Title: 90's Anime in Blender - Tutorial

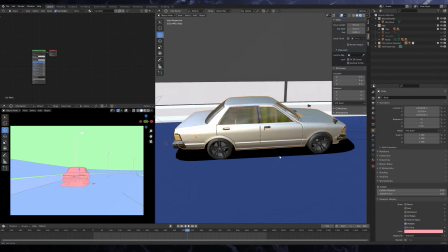(8:25)
Then lastly, for the foreground element, we of course have our car, which is just a static element with a nice little drop shadow added to it.
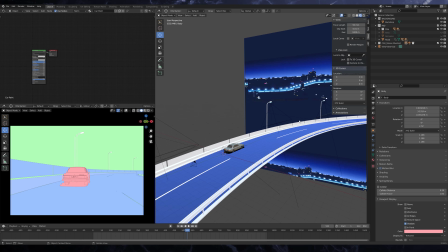(8:34)
And then once we tie all that together through the perspective of our camera,
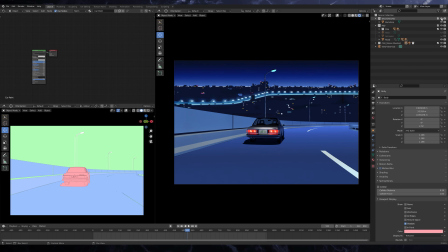(8:37)
we can now see we're getting these all reading again as one single 2D style composition.
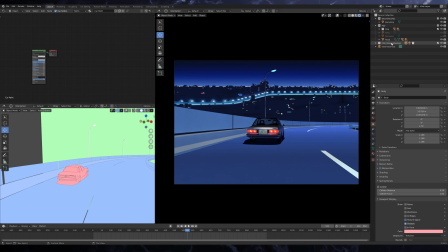(8:48)
So the main benefits I find with this technique is it really allows for the best of both worlds, in that if I'm painting backgrounds,
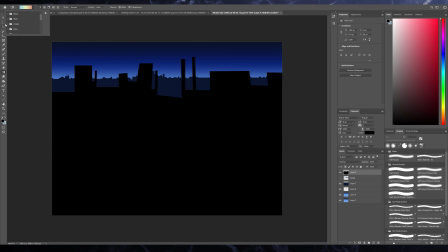(8:56)
I can still use 2D programs like Photoshop here to come in and change it to something completely different if I wanted to.
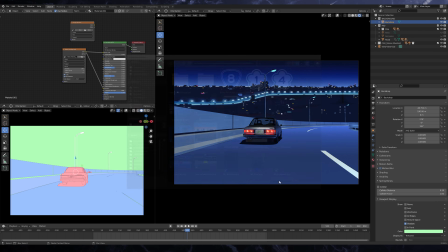(9:04)
And then all I'd have to do is change the texture in Blender without having to completely remodel an entirely new scene in 3D,
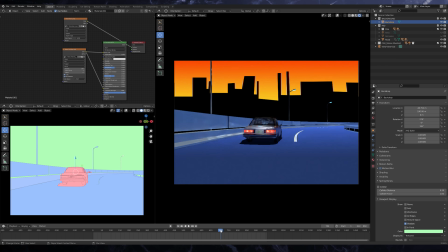(9:11)
which would take a very long time and definitely wouldn't end up looking as stylized as I'd like it to. And then on the flip side, we can still use all the typical advantages of 3D for our foreground and
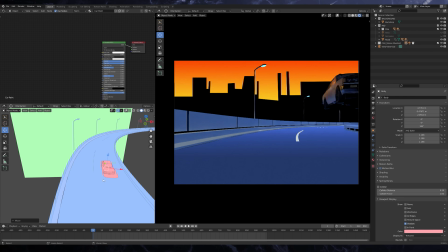(9:25)
midground elements to rapidly experiment with our composition and play around with materials and so on.
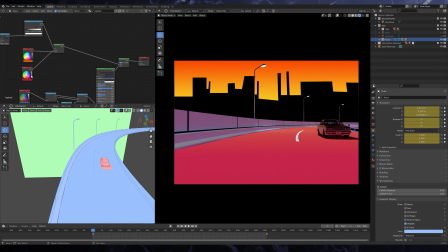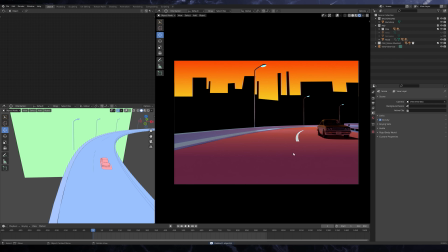(9:36)
So probably the only real setback you'll find with this technique is that you're relatively locked into the positioning of your camera once you choose a view from which to start painting and projecting from.
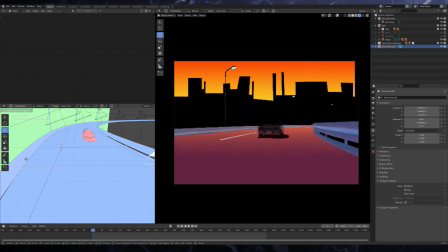(9:47)
But you can still get a decent result within a certain proximity.
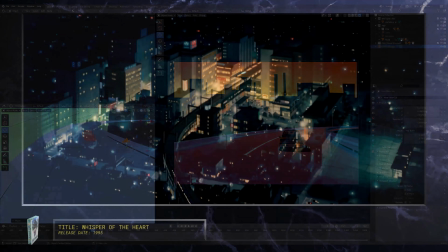(9:53)
And this actually lends itself quite well to the 90s anime aesthetic,
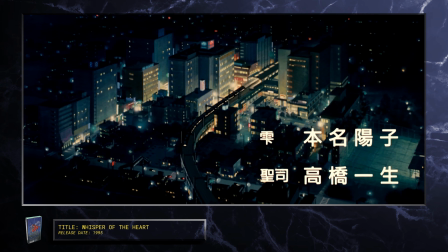(9:57)
as you'll notice another hallmark of these movies and series is their static establishing shots,
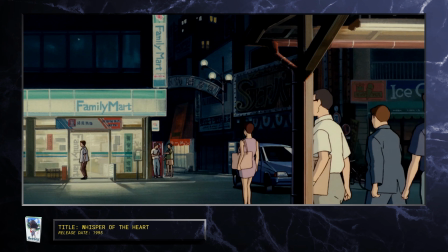(10:03)
and emphasis on still landscapes as opposed to moving or tracking shots.
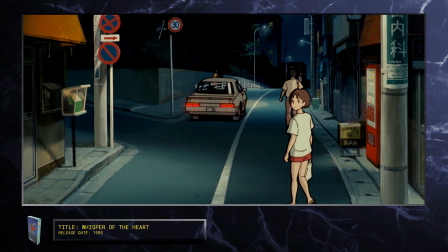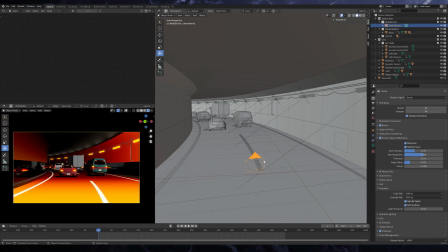(10:12)
And just for the sake of argument, I wanted to explore this static versus moving camera idea a bit further. So I ran a little test on another piece to see if adding in a camera move would have much of a benefit on how the composition reads overall.
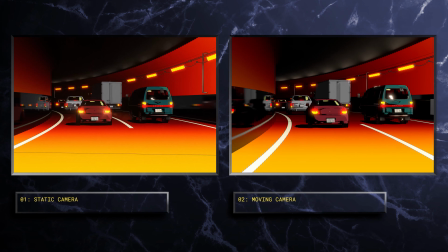(10:30)
The result, as I expected, didn't really achieve much, other than detracting away from my original intention for the piece,
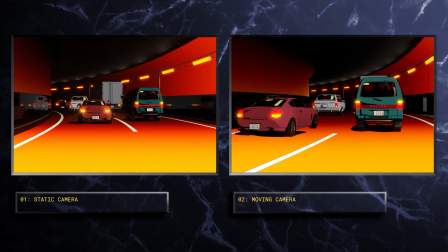(10:37)
which was to create something that felt transient and sort of like you were looking out the front window of a car endlessly.
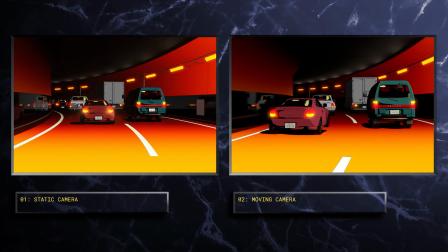(10:44)
So ultimately I think all this orbiting perspective does is kind of break that illusion. But my point here isn't necessarily that camera moves are bad. I guess it's just to be mindful about what the purpose of the camera is in your work,
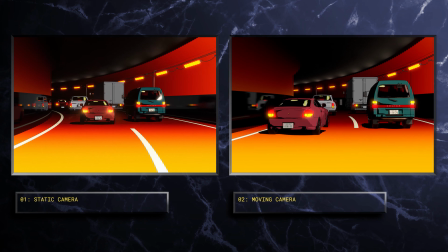(11:00)
as I think it can sometimes be an easy trap to just throw in a 3D camera move and assume this will somehow make the scene more visually appealing,
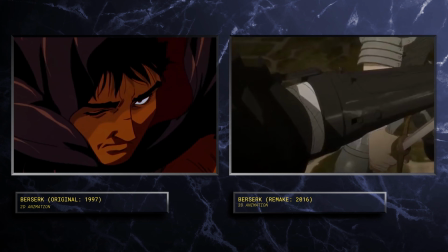(11:09)
which, as we saw in the remakes previously, is not always the case.
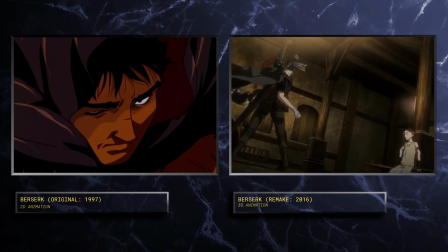(11:16)
And there are also smarter, more subtle ways to generate movement in our scenes that still retain an overall 2D look.
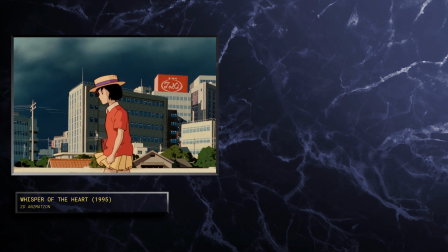(11:23)
The most notable being the effect of parallax, which is seen in just about every classic Ghibli film,
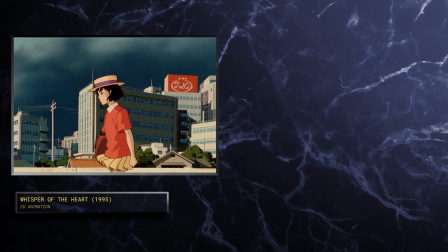(11:30)
or really any 2D animation ever made for that matter, due to its simple yet effective nature.
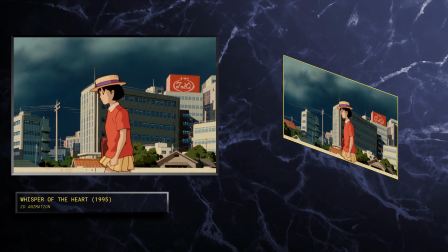(11:37)
So the basic mechanics of how it works relies upon having an image made up of the foreground, midground and background layers we've been discussing so far.
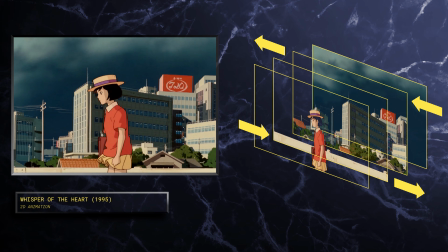(11:45)
These are then simply moved from side to side at varying speeds, depending on their distance from the camera.
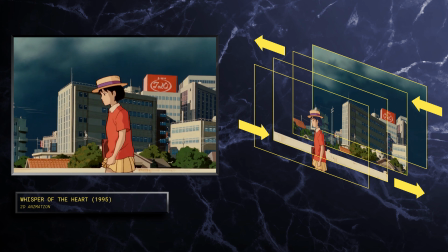(11:52)
So in this case, the fence at the bottom being the layer closest to the camera moving the fastest,
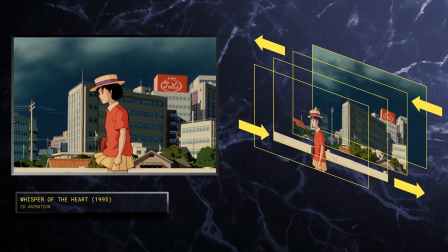(11:58)
whilst the stormy clouds in the background moves the slowest.
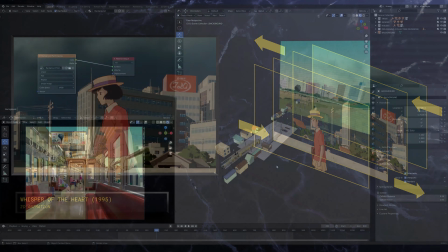(12:05)
So this technique also works in 3D and will work best if you set up your scenes like I've been showing,
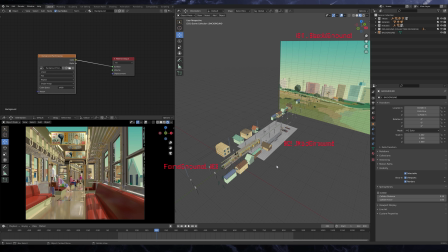(12:11)
as now we can just start adding motion to our different compositional layers and it will generate this parallax effect.
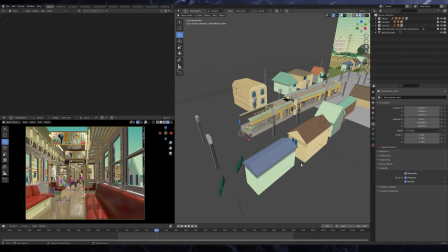(12:18)
So in the case of this scene here, once I had set up my perspective view from inside of this static carriage,
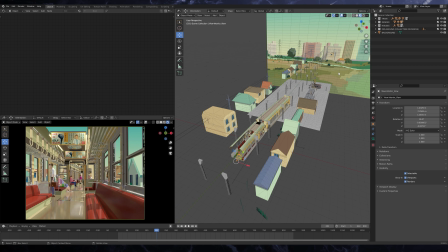(12:24)
which is acting as the central foreground element, all I had to do for the background was then keyframe this from side to side,
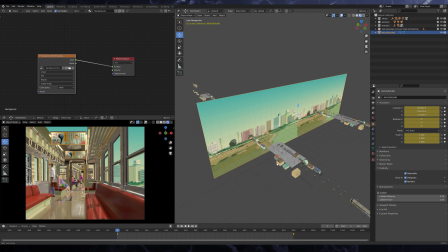(12:31)
and immediately it created a feeling of the train moving.